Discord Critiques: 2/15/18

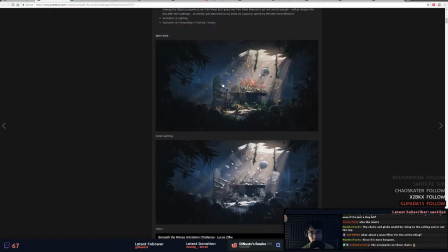12:25 then i think maybe some caustics up here could be a nice addition and
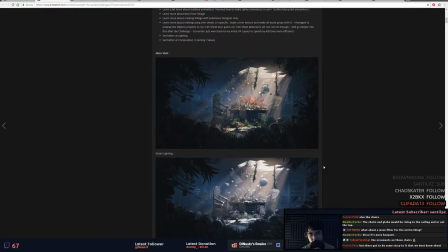12:33 then i think you're set but i mean this those are very particular things to to point to point out because it looks really good man
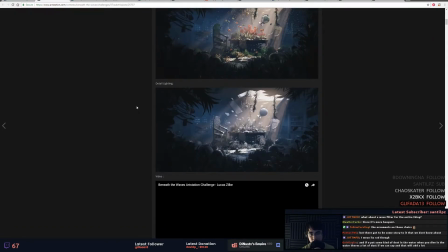12:42 but i think that's how you'd bring it over the top oh the other thing is in your video
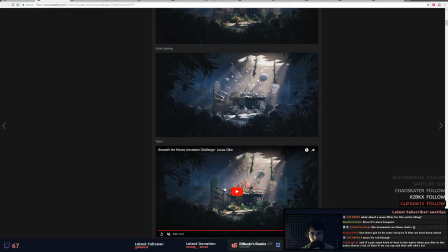12:48 I'm just gonna like I'm gonna play it I'm gonna play it at the fastest speed
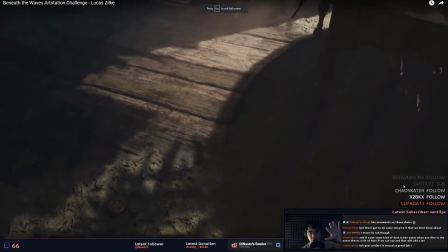12:54 so in this video so you got the camera moving right camera still I think if it was
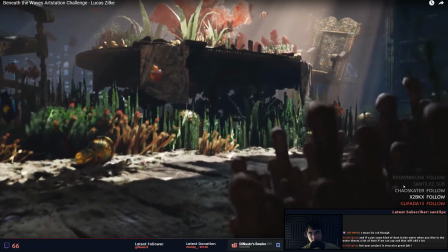13:01 if the if the first shot is moving every shot needs to be moving at about the same rate like
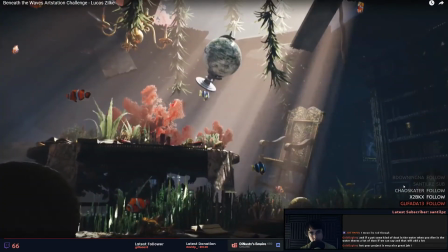13:08 those going from this one to this one is
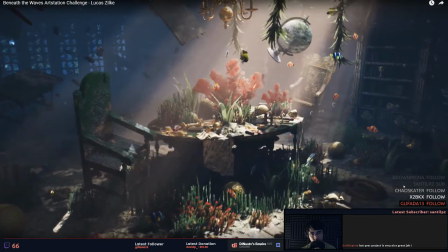13:15 really good they're moving the same rate everything is it's pretty nice so
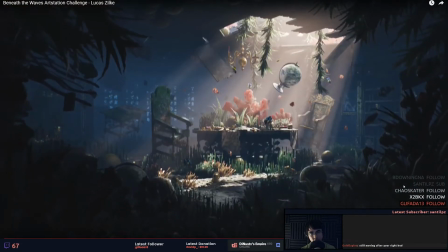13:22 when you get these still shots it's it's super strange like
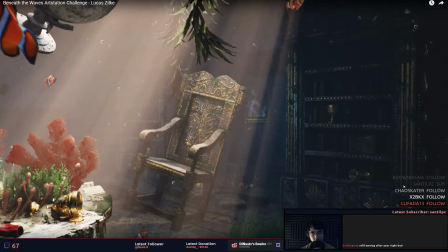13:27 if you're gonna if this shot is pretty still this one actually needs to be like
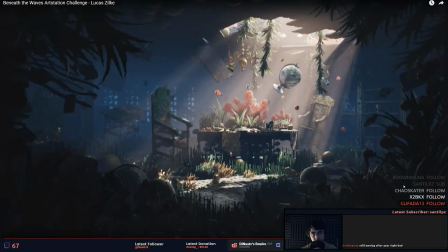13:33 panning like the last shot but then slowing down to almost no movement and then you switch to this shot so it's like you're not um like people are paying attention to where things are moving and then all of a sudden you're moving them another direction or it's just still it it screws with
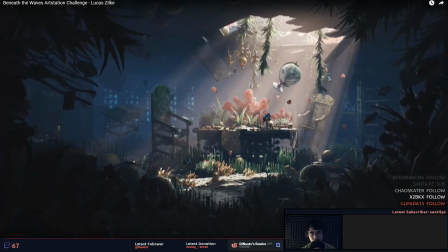13:50 the mind a little bit but yeah those are those are just things to
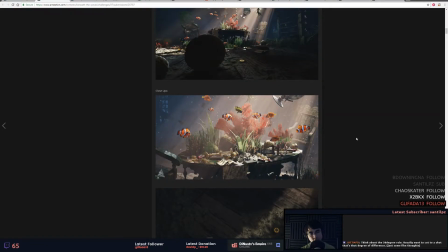13:55 things to work on man this table is sick anywho i will move on this is really cool all
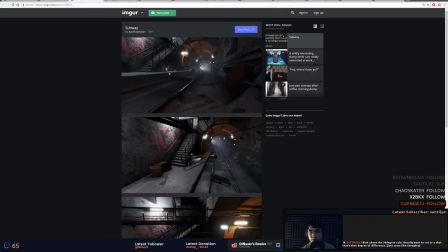14:07 right got this subway
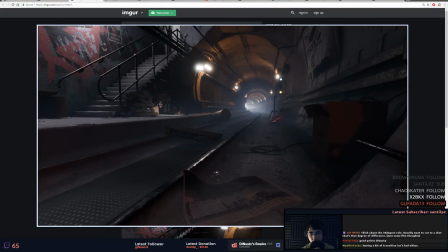14:10 i remember this subway let's see what is requested of us really
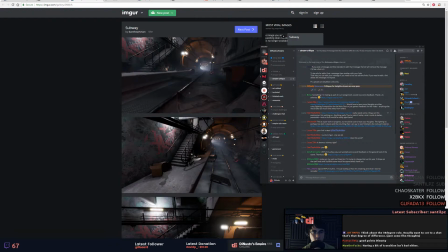14:23 need some critiques on this environment i've been working on anything really tips to make it better it could be better presentation and so forth would be really appreciated gold eagles dude thanks for the follow thanks
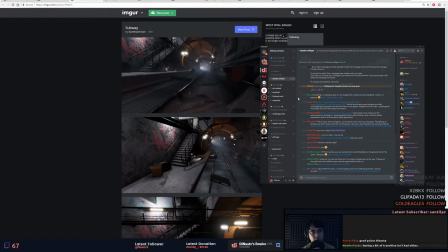14:37 pontus having a bit of transition isn't bad either yeah the fades between shots
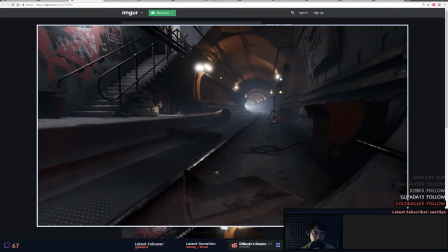14:44 really helps especially with the motion imagine if it wasn't doing motion in one but motion in other and then you do a fade that's going to look super weird uh so we've looked at this scene before and i think
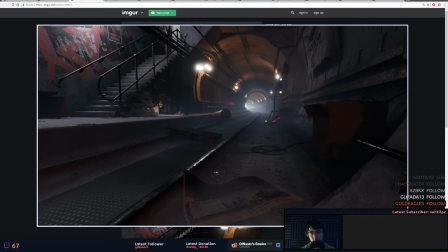14:59 you're actually at a point where you should um where it's done i mean we can nitpick at smaller things but i think it actually would benefit you to move on to the next scene there's maybe some roughness variation that could happen here and like these little micro details here i'd love to see
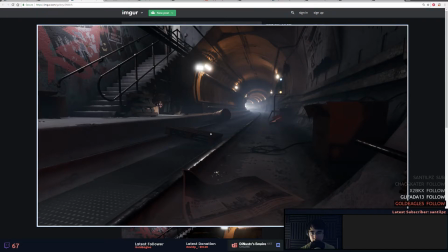15:17 some like built up around the corners here it looks like there's a little bit uh and then the other thing is the palette scale is kind of strange versus like the size of the stairs and the railing like you're i don't know like i'm imagining people walking up this this palette's maybe about a third smaller than it should be i
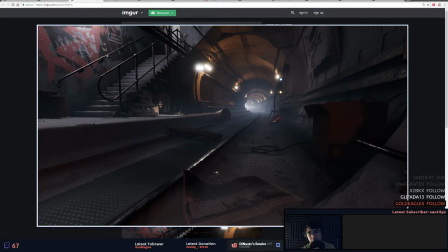15:37 think but overall i mean i think it's this place must be abandoned and then there's looks like
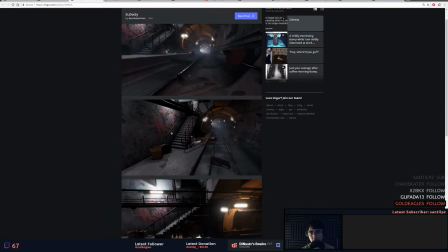15:43 some stuff is going down so from this angle it actually looks quite
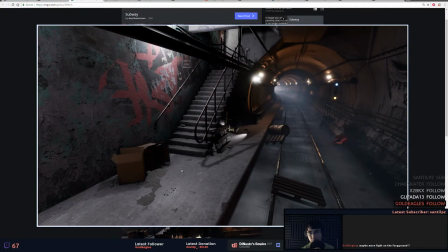15:49 a bit more empty and some more information happening along the floor here would probably be worth worth the time and effort it looks like you have a low like a height fog happening here I would probably bring it up to here just so you get some room for the transition maybe
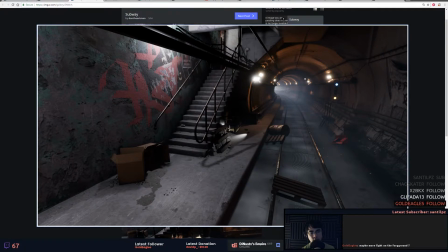16:08 more light in the foreground interesting yeah that